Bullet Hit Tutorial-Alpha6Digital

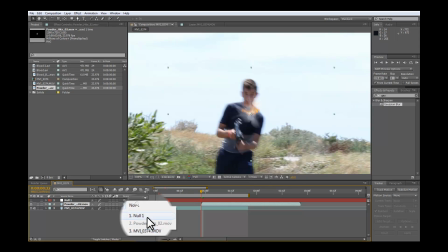250s
Okay, we will apply parent this to the null.
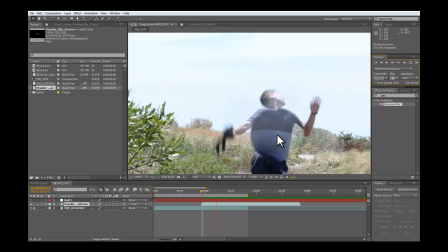257s
So then
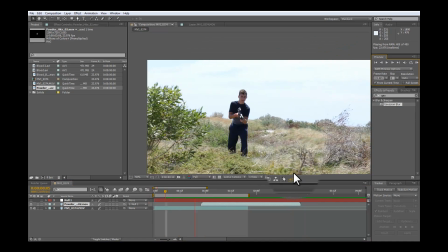261s
it will stay stuck to the footage.
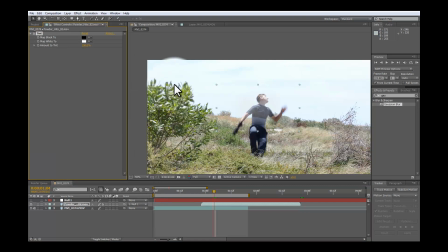268s
Now we will apply a tint to it. Drag that into the red. Don't want this too red, otherwise it doesn't look right.
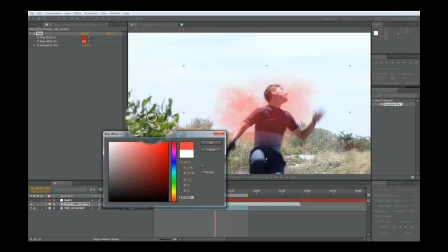280s
You want it sort of like a whitish, a bit more white than, well, more red than white, but you want a little bit of white in it. So about there.
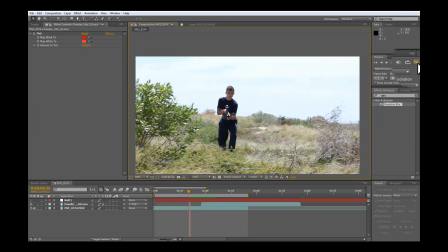292s
Let's see how that looks.
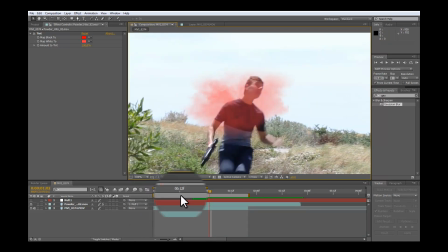302s
Okay, that's looking alright. Now, as you see, when the camera moves, that looks clear, but everything else is blurry.
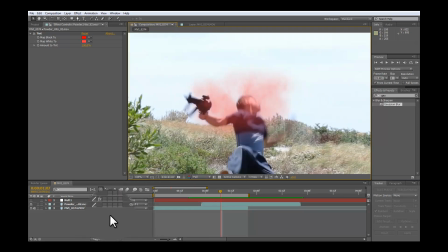309s
So, we need to motion blur this. So you click the, if you're in this mode, click down the bottom there, and then enable motion blur, and click on the thing you want to motion blur, that box there.
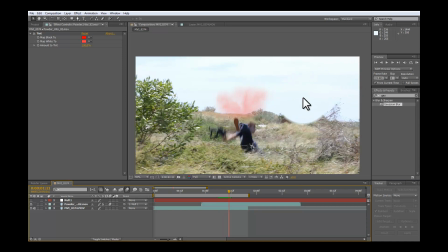324s
So now, as that moves, that will start to blur.
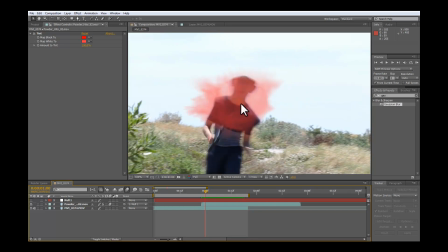333s
But during this, it looks really crisp, doesn't it? Like you can see, it looks more like powder than blood. So we'll apply a Gaussian blur to it. Then we'll just find a good setting so it looks more like smoke-ish. Maybe around there.
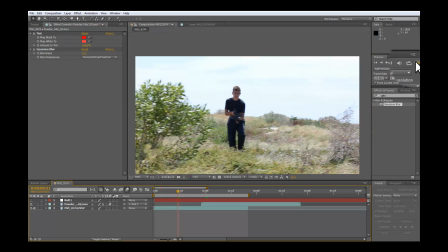354s
See how that looks.
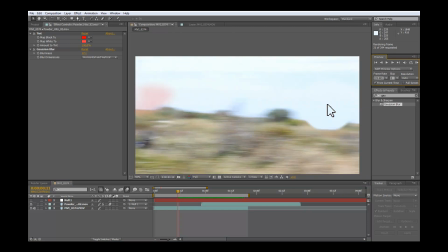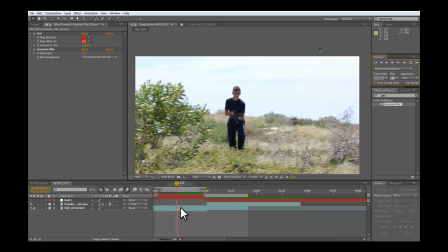Alright.
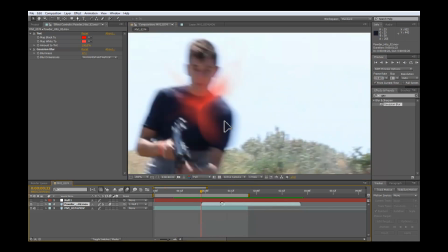371s
Let's move it over a bit.
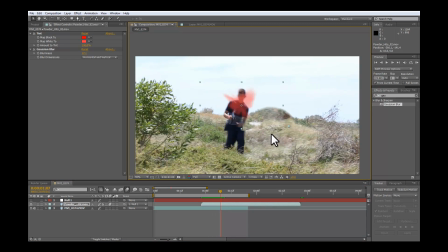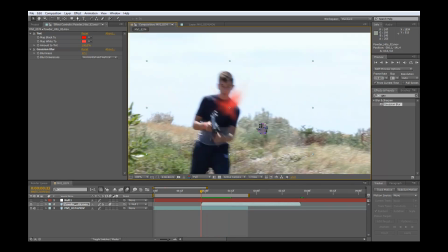380s
Okay. That's looking pretty good.
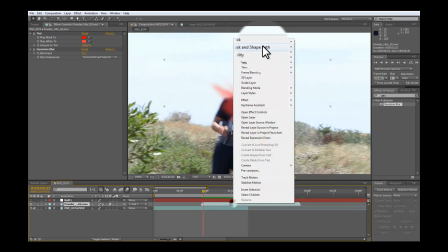387s
Might speed it up a little bit more.
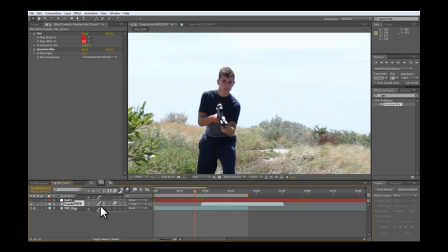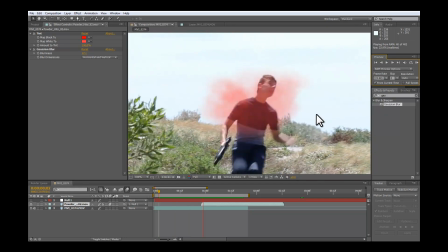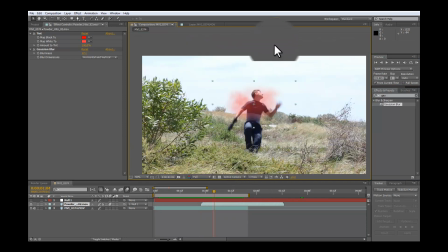404s
That's looking pretty good. Now that's just the smokish, the mist for the blood here. But now we want to add some liquid, sort of like liquid blood's coming out. So I've got this blood hit here,
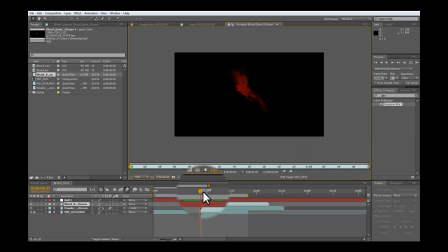423s
just like this.
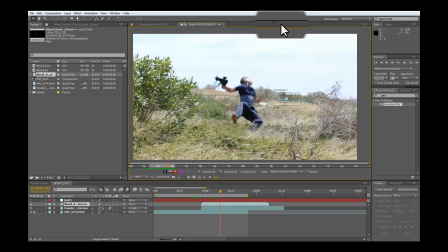429s
Oh, well, that's right. Okay.
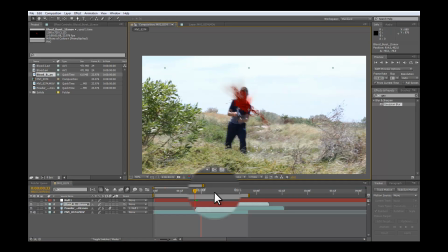433s
So now I'm going to drag this under the mist.
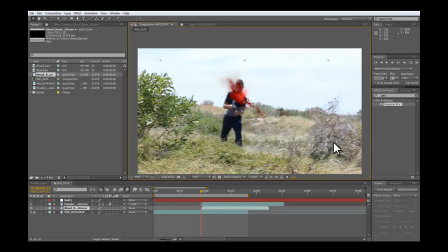440s
That's probably a little bit too big.
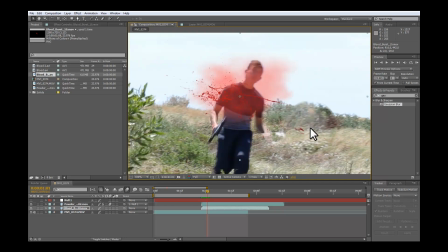446s
So put it in the middle of that mist bit there, so about there. Now this will need some speeding up.
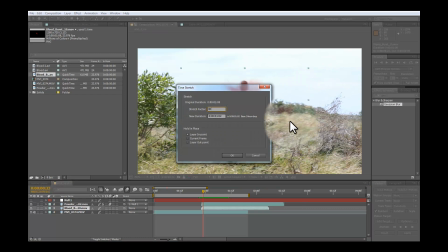457s
Generally say about 80 or 70%, usually looks about right.
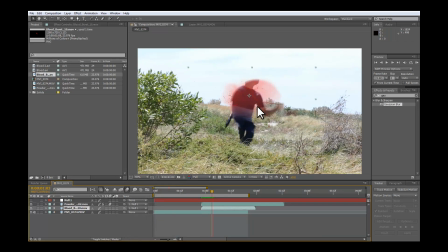463s
Now we need to apply this to the null, so that will be stuck to the footage as well, so it moves like the footage is.
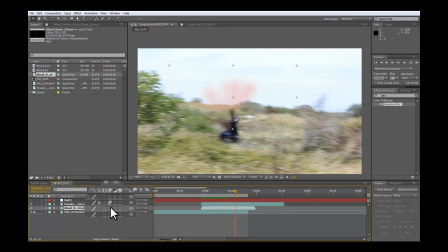469s
And remember to motion blur it.
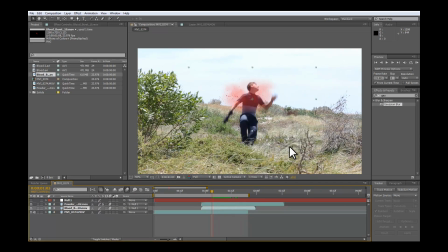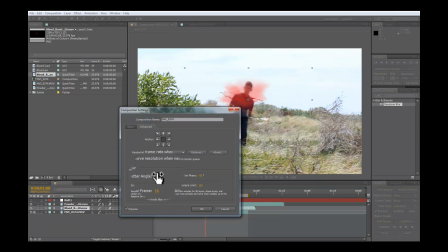476s
Just want to check these settings. Yeah, it's right. Yep, that's right. Okay.
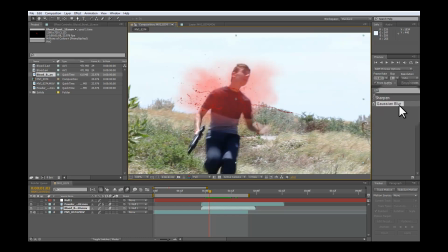483s
Now, that blood looks a bit crisp, so again, we'll apply the Gaussian blur to it. Because it is moving pretty fast, so I don't know, about 8 or 9, I'd say.